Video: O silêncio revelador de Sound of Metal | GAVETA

A não ser que eu queira que seja um negócio que cada um tenha a sua própria interpretação. Eu tô falando assim, ah, tem que ser uma cena que seja emotiva pra você. Aí eu não vou colocar uma cena específica que foi emotiva pra mim. A cena que mais me emociona não necessariamente é a cena que mais te emociona. Tá entendendo? E isso é corte motivado.
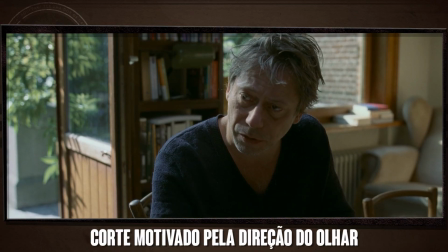[12:38]
Às vezes o corte pode ser motivado pelo tema, o corte pode ser motivado pelo olhar do personagem, por uma ação em cena. E pra amarrar todo esse assunto com o filme Sound of Metal, eu acho que a cena que mais exemplifica isso é a cena final.
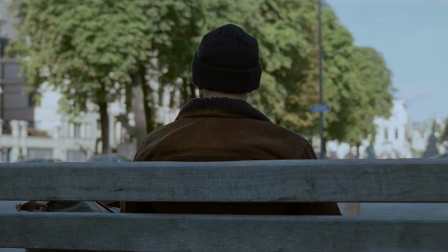[12:52]
Ele tá todo nesse processo de aceitar que a condição dele não é necessariamente ruim, e sim uma forma diferente de você encarar o mundo. E mais do que isso, dele encontrar a paz dele, né? E o filme faz isso de uma forma muito legal, que é o lance do aparelho auditivo dele, porque ele fica querendo ouvir de novo.
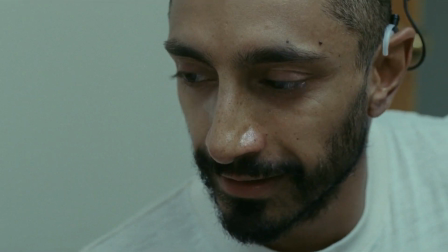[13:10]
Aí quando ele bota o aparelho auditivo, não é o que ele tava pensando que ia ser. É um som estridente, estranho, dá um lance de estéreo.
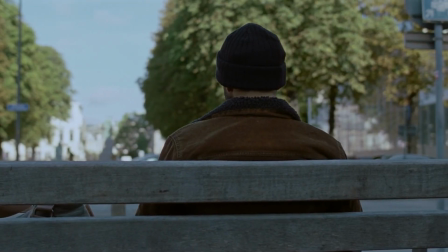[13:18]
É muito bem feito.
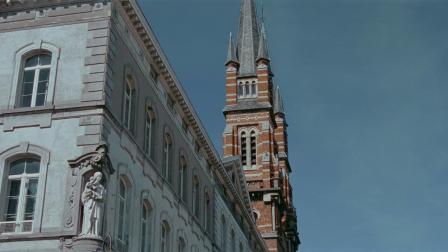[13:24]
Acho que isso daí tem uma relação direta até com a banda lá do início, ser barulhenta e tal.
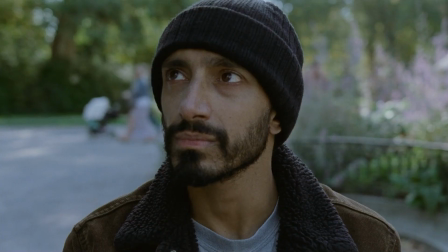[13:28]
É proposital que seja bem incômodo o som, né, que ele tá ouvindo.
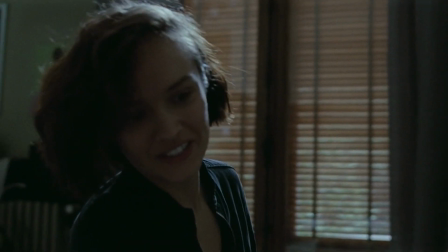[13:33]
Perto do final, a Lu, que já tá outra pessoa ali, ela começa a cantar com o pai dela.
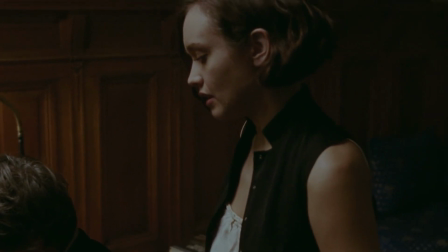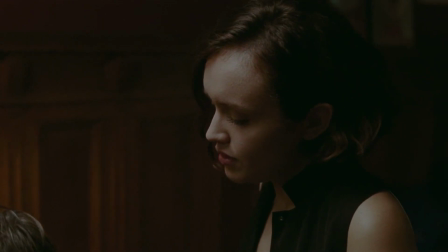[13:44]
E é uma cena bonita, né? Ele tá cantando lá, é uma aceitação dele, é uma aceitação dela.
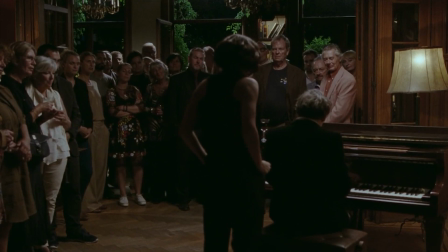[13:49]
Essa cena significa muito pra eles dois. E o legal dessa cena é que ela tá sobre o ponto de vista da Lu.
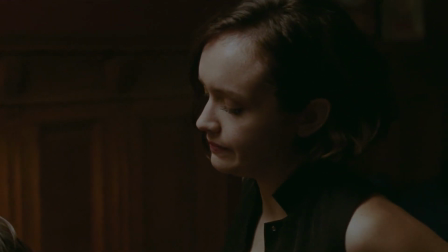[13:54]
Mais uma vez, você tá vendo ali a cena, ela tá meio sem jeito, mas a coisa tá começando a andar.
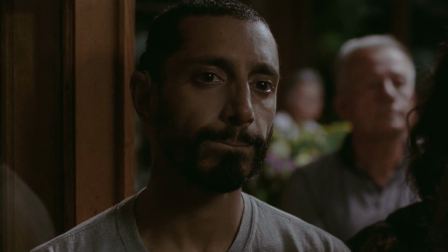[13:59]
A cena vai lentamente mudando pra visão do Ruben. E o som vai ficando horroroso.
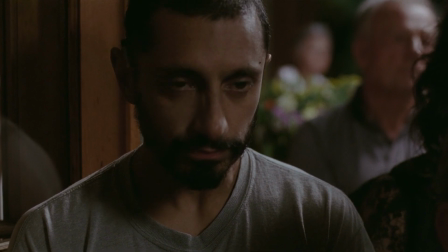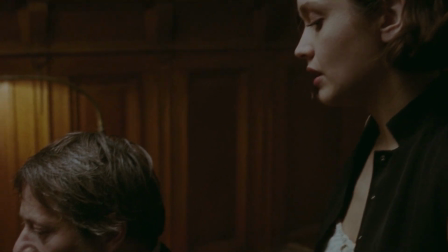[14:12]
Aquilo que era pra ser uma música linda e um momento emotivo é uma agonia, cara. É um som horrível.
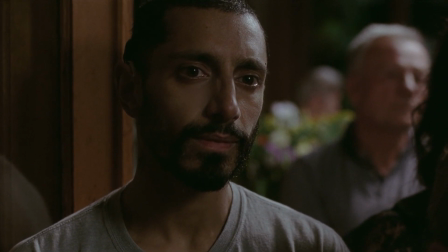Tira completamente a beleza da cena. É naquele momento que você começa a pensar assim, caraca, se ele não tivesse ouvindo nada, essa cena ia ser muito mais bonita. E é muito legal que o filme, ele ouviu isso e ele fez isso na última cena.
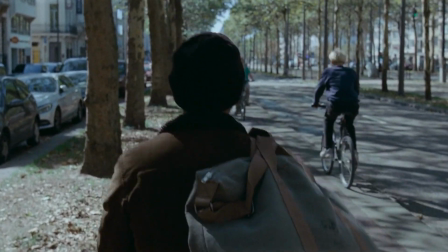[14:38]
Na última cena, o Ruben tá andando na cidade, bem barulhenta, bem irritante, bem horrível, assim.
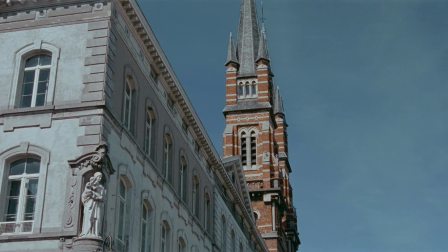[14:44]
Toca sino da igreja, um som bizarro. É muito legal isso, que ele tá buscando a tal da paz que o Joe, o personagem que é o tutor dele lá na...
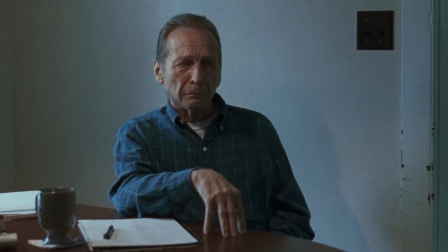[14:55]
Esse cara arrebenta nesse filme, nossa! Eu achei absurdo a atuação desse cara.
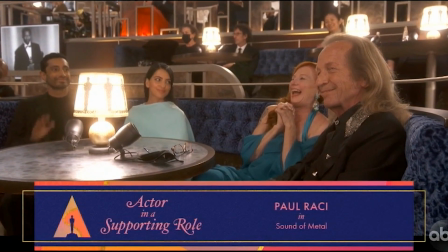[15:00]
Eu nem sabia que ele tinha sido indicado quando eu vi. Depois que eu vi, eu fiquei feliz. Ele fala que ele tem que achar a paz dele e tal.
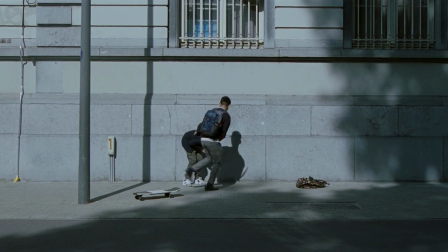[15:05]
E esse momento, tem criança brincando de skate, tem outros brincando de bola, tem a igreja. São vários fatores que estão gerando barulho. E, sabe, a irritação é quando o Ruben finalmente tem a ideia de desplugar o aparelho.
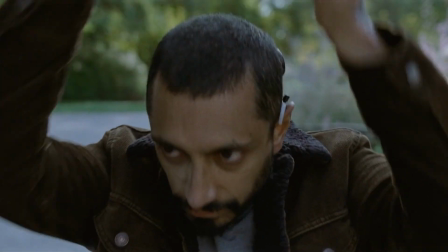[15:19]
Tira essa... Porra, da minha cabeça, tira!
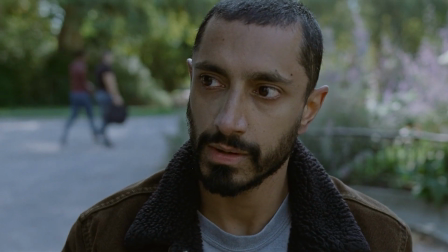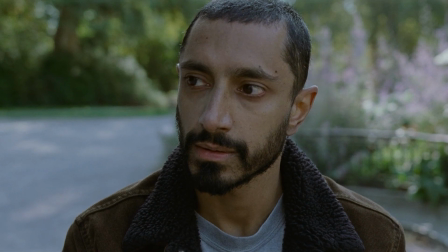[15:27]
Cara, esse final é muito foda. Esse momento, ele entende o John. Ele achou a paz dele. Não tem a ver só com silêncio. É muito meditação. É muito paralelo com meditação isso. A meditação, ela fala isso.
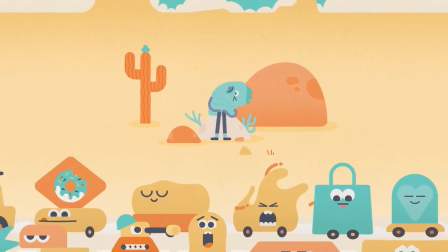[15:38]
Você não tem que deixar o barulho do mundo e os seus pensamentos. Você não vai conseguir fazer eles irem embora.
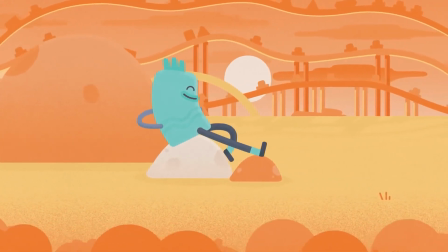[15:43]
Você deixa eles passarem por você. Você aceita aquilo e aquilo passa. E aquilo... Sabe quando você tem um barulho, mas você não tá reparando o barulho? Você só repara quando você desliga. Um ar-condicionado, um ventilador, uma máquina. Aí tu desliga... Caraca, isso tava aí, eu não ouvi. A meditação, ela é isso. Você não vai deixar de ouvir o barulho. Você vai aceitar ele e você vai viver em paz com aquilo ali. Esse é o conceito da meditação. Esse é o conceito que acontece nessa cena.
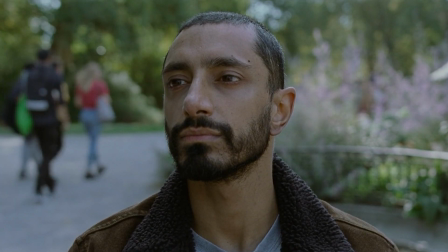[16:08]
Por mais que tenha a ver com o som, não é o som que importa. Tipo, é ele aceitar aquilo ali.
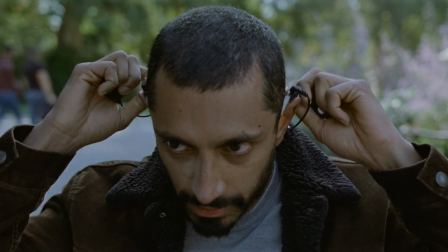[16:13]
Porque no momento que ele tira essa tentativa dele de ouvir o mundo do jeito que ele ouvia antigamente, ele passa a ver o mundo da nova forma, ele começa a ver as mesmas cenas de forma diferente.
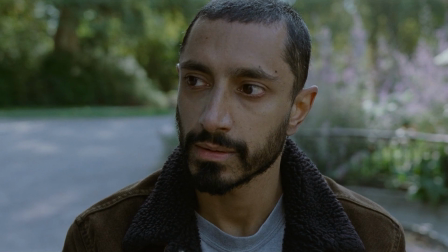[16:24]
Aí o editor vai colocando de novo um corte motivado. Quando você olha aquelas mesmas cenas sem som, elas mudam de significado.
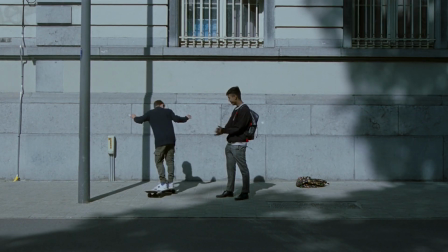[16:31]
Isso é muito foda.
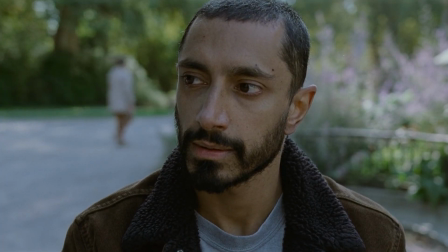[16:32]
A cena dos moleques do skate que estavam ali brigando, são duas crianças brincando, é legal. O prédio que estava tocando o sino lá, é só uma igreja bonita.
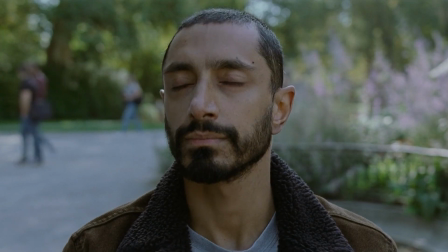[16:40]
E aí ele começa a notar outras coisas, ele olha pra cima, vê lá um tipo sol entre as árvores, né? Esses dois takes no final são muito alongados, de propósito. Olha o corte motivado, você vê o sol entre a árvore.
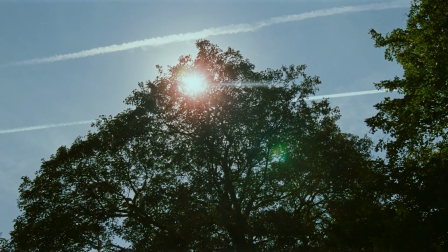[16:52]
É uma beleza que ele não tinha notado, por causa da barulhada, porque ele estava tentando prestar atenção em coisas que não importavam.
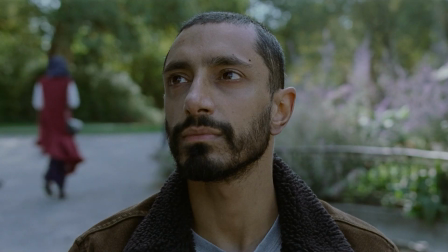[16:58]
Meditação. A partir do momento que ele desligou aquilo, ele passa a prestar atenção na beleza da vida, né? Então ele olha pra cima, ele fica vendo a luz pela árvore, e o take é alongado pra que você também veja isso.
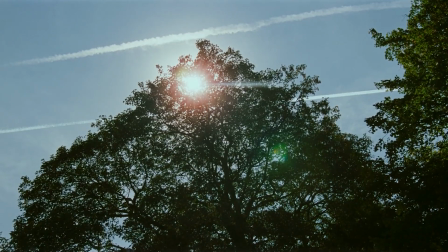[17:09]
O editor tá falando pra você que o Ruben tá admirando aquilo. Entendeu? Você tá contando a história sem falar nada. Depois, a câmera vai e fica no rosto dele.
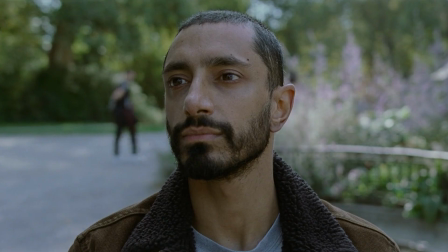[17:18]
E fica um tempão no rosto dele. Quantos segundos fica? Deixa eu ver aqui, peraí. São uns 33 segundos. 33 segundos, é um take de 33 segundos. E o timing desse corte é perfeito pra mim. E acredito pra muita gente, tanto que ele ganhou o Oscar. A gente tá falando do cara achando a paz dele, né? O Joe fala isso.
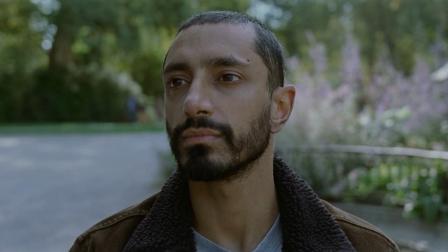[17:40]
O problema não é resolver aqui, o problema é resolver aqui. O Riz Ahmed, né? O Ruben, ele pisca lento, ele achou a paz dele. Agora, se eu mostro esse take muito rápido, você até pode entender o que aconteceu ali. Mas o diretor, e especialmente o editor, eles querem que você sinta o que aconteceu ali.
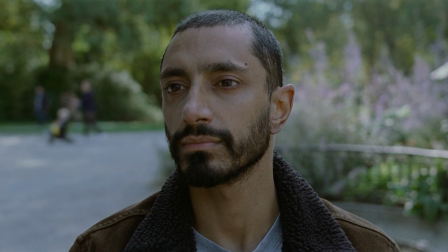[17:56]
E você vai sentir o que aconteceu ali, assim como é numa meditação, é o lance da respiração. É você parar.
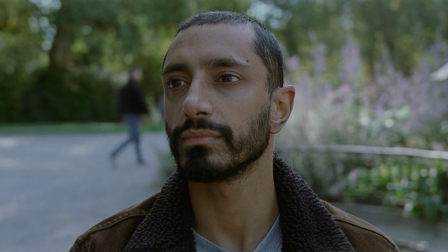[18:01]
Você vê as pessoas estão passando, meditação, as coisas estão passando por ele, ele tá deixando as coisas passarem.
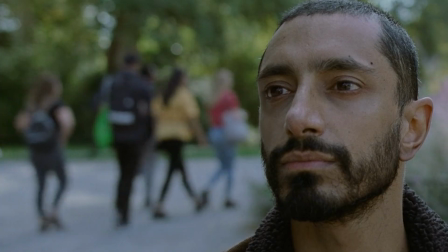[18:08]
O take dá essa impressão. Tem pessoas entrando de um lado do take e do outro tem as flores ali.
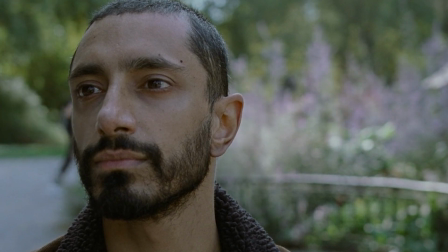[18:14]
E as pessoas até aparecem ali, mas assim, meio mais focada ainda.
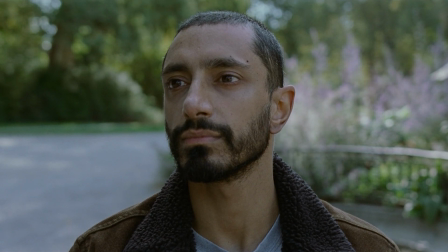[18:18]
É como o barulho tá passando por você, dissipando isso tudo, e você está em paz, vendo o mundo com outros olhos, aceitando a condição que foi dada a você e vendo que você pode aproveitar a vida por completo.
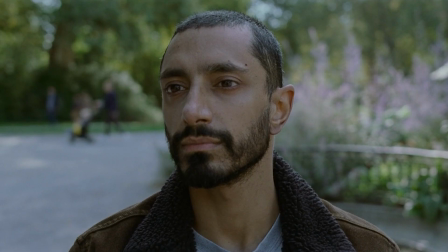[18:32]
Basta você consertar aqui. E depois disso, tela preta. Que final. Que final. Eu achei irado. Achei esse filme irado. Agora, nessa altura do campeonato, você deve estar falando assim: caraca, Gaveta, muito legal essa análise de timing. Você devia fazer um curso de timing de edição de vídeo, Gaveta. Engraçado, porque tem um pãozinho desse daí na Lura.
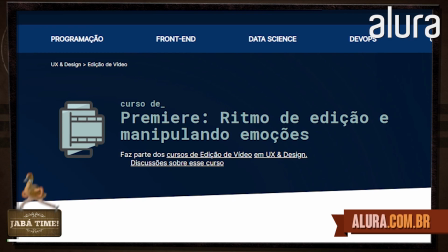[18:52]
Vocês já viram? Curso de ritmo de edição de vídeo. Eu falo de ritmo de edição de música e corte ali. Edição de vídeo pra celular, várias outras coisas. Esse de ritmo de edição foi, acho que foi o primeiro que eu fiz lá pra Lura. Mas o legal da Lura é que você não vai pegar um curso. Ah, eu tenho que fazer o curso. Poxa, mas eu precisava do outro curso pra entender. Não, na Lura, você faz uma assinatura.
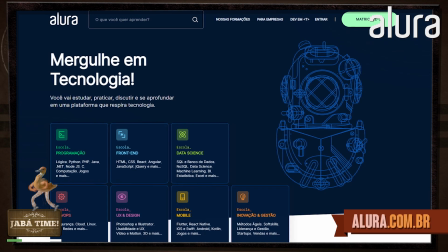[19:13]
E quando você faz a assinatura, você passa a ter acesso a todos os cursos de tecnologia que existem na plataforma da Lura. E eu não tô falando de um, de dois, de 10, de 500, de 1000. Eu estou falando de mais de 1.200 cursos! cursos.
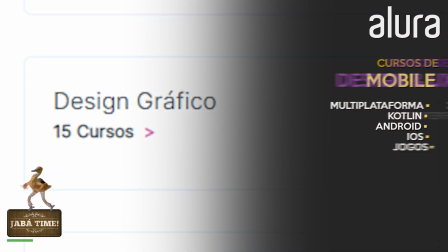[19:32]
Tem curso de programação, curso de mobile, edição, design. Isso daí tudo fica dentro de uma área de design user experience. Front-end, data science, curso de gestão, que eu tô fazendo, volta e meia aqui pra me ajudar aqui na gestão da produtora, Gaveta Filmes. Tudo disponível pra você. Você pode acessar em qualquer lugar, porque tem aplicativo de Android, iPhone. E assim, você pode entrar lá, alura.com.br. Mas quando você vai num link maravilhoso, tecnológico, lindo, perfeito, que está logo abaixo do post desse vídeo aqui, você ganha o quê? Desconto! Você entra na minha página personalizada e você vai ganhar um lindo desconto na assinatura e você vai ter acesso a todo esse mundo encantado aí da Alura. Para aprender vários conhecimentos de tecnologia aí onde você bem entender, você tá ali no seu desktop, tá no celular, tá esperando em algum lugar, você está cá. Sempre aprendendo para ser um profissional melhor e fazer as suas maluquices com a Alura. Agora, todo esse papo sobre timing e corte ter motivo ou não veio da minha percepção do público quando esse filme ganhou o Oscar e as pessoas estão falando: ah, ganhou o Oscar porque o áudio ficou abafado no meio do...